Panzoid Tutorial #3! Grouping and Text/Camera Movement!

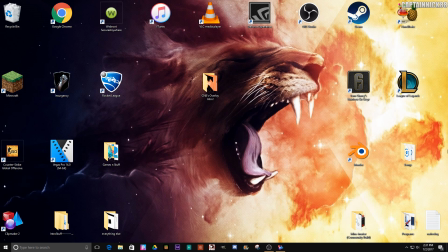0s
Hello YouTube, what is going on? CaptainNik88 here, and in this video I'm going to be showing you guys how to do grouping and text movement inside of Panazoid Clipmaker 2. Let's get straight into the video.
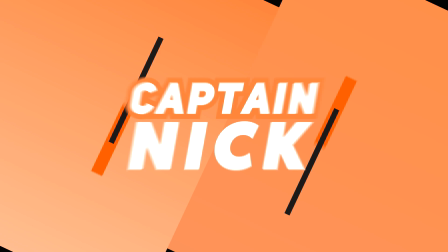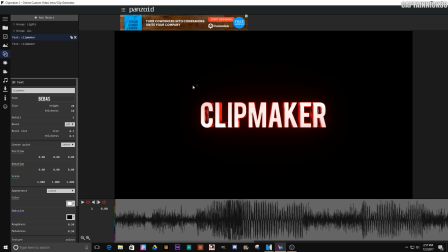18s
Okay guys, so here we are in Clipmaker, and we have our text, and let's pretend we have particles here as well. I'll show you how to do this real quickly. So here's your text, you don't want to rotate it each individually, right?
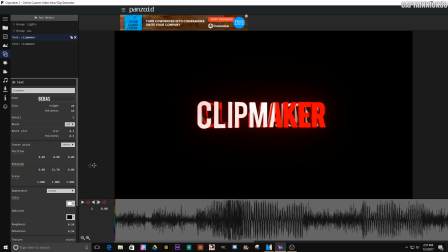34s
And you don't want to have to, because when you, and when you also rotate your text, it doesn't appear that the camera is moving. It just appears like the text is rotating because the particles aren't moving and all that type of stuff. So to fix this, we're going to add an object and it's going to be a group.
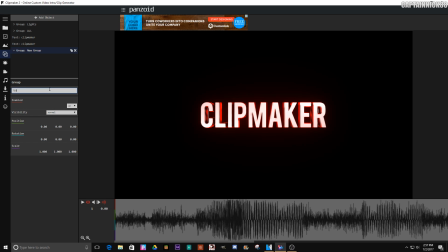49s
Okay. We're going to call this like text or whatever you want to call it and just drag the text, the clip makers or whatever it is into the group. So now when you rotate the group it rotates both the text first off and you could apply this
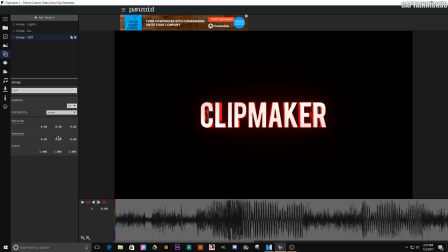65s
to OBJs you could apply this to basically shapes anything anything in clip maker you could apply it to so let's pretend that I
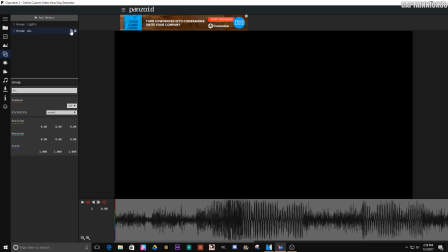75s
deleted it right and let's pretend I created a group um so let's say this is my text group and this is my particle group right I put my particles all into a group okay So, it's much more clean now, right?
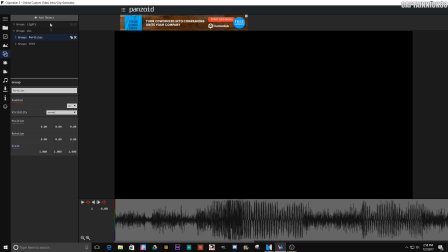90s
And like I said, to add them, you just click Add Object, Group, and then you title it and drag the stuff inside of it, like I showed you with the text. So, we're just going to enable this now. So, let's say this is what our Lightroom looks like, okay?
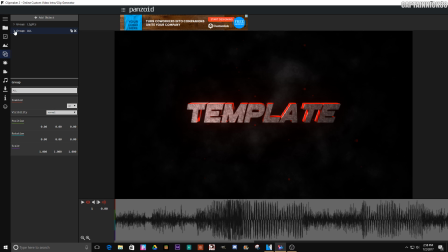105s
It has our text, and it has our particles. So, if we rotate the text individually, like I said, it's not going to look correct. See it looks kind of weird and it doesn't appear that the camera is moving it appears like the text is rotating
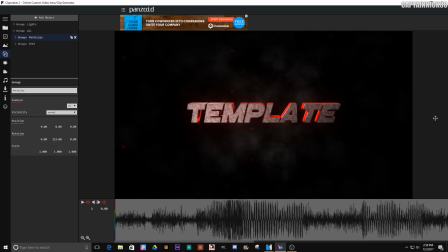120s
If we just rotate the particles it just looks weird. It doesn't even look like it just looks cringy It's just stopped and if we rotate if we put those two groups into another group and we rotate that group Now you'll see it appears like a camera movement
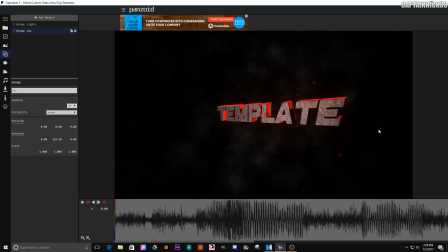139s
text movement type of thing and that's all due to grouping so you really need those groups to actually make your intros better um a lot of people i've seen a lot of people who use uh who make intros they don't have
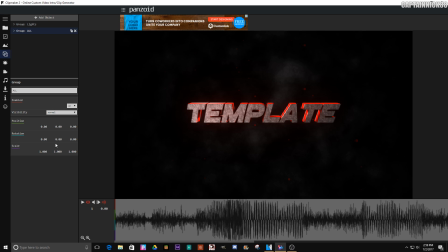151s
grouping they don't group their text and particles or objs or whatever and they don't rotate them all together and it just looks really weird when they only have their text rotating and they're syncing to it and it's just it doesn't look correct because you're looking at the same particle background and it's just
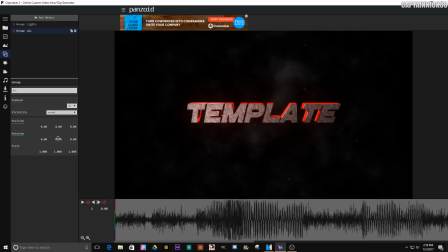168s
it does not look right but now now you guys know if you're watching this video and you didn't know how to do this if you put them in groups and you put all those you put the particle group and the text group into a control group or an all group and you rotate
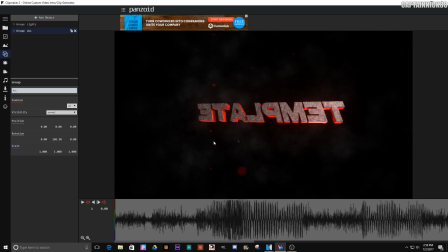185s
that it appears like the text the the uh camera is moving around the text which is very very nice so now that you know this now let's begin our text movement in the program or whatever.
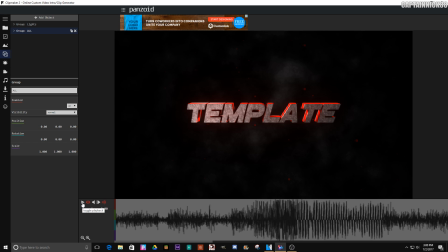200s
So you're going to have a song and you're going to play it and you're going to see when the first base. Well, actually first, let's begin like this. Put these values on where you want the text to begin. So I'm just going to put like 720 or something like that. So that's where the text is going to begin.
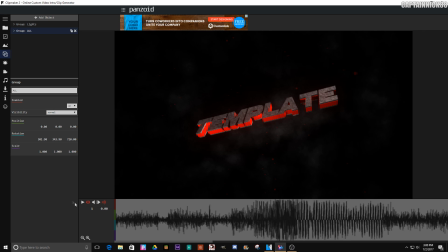219s
It's going to open or fade in with this look okay and let's go to the first base drop and let's find that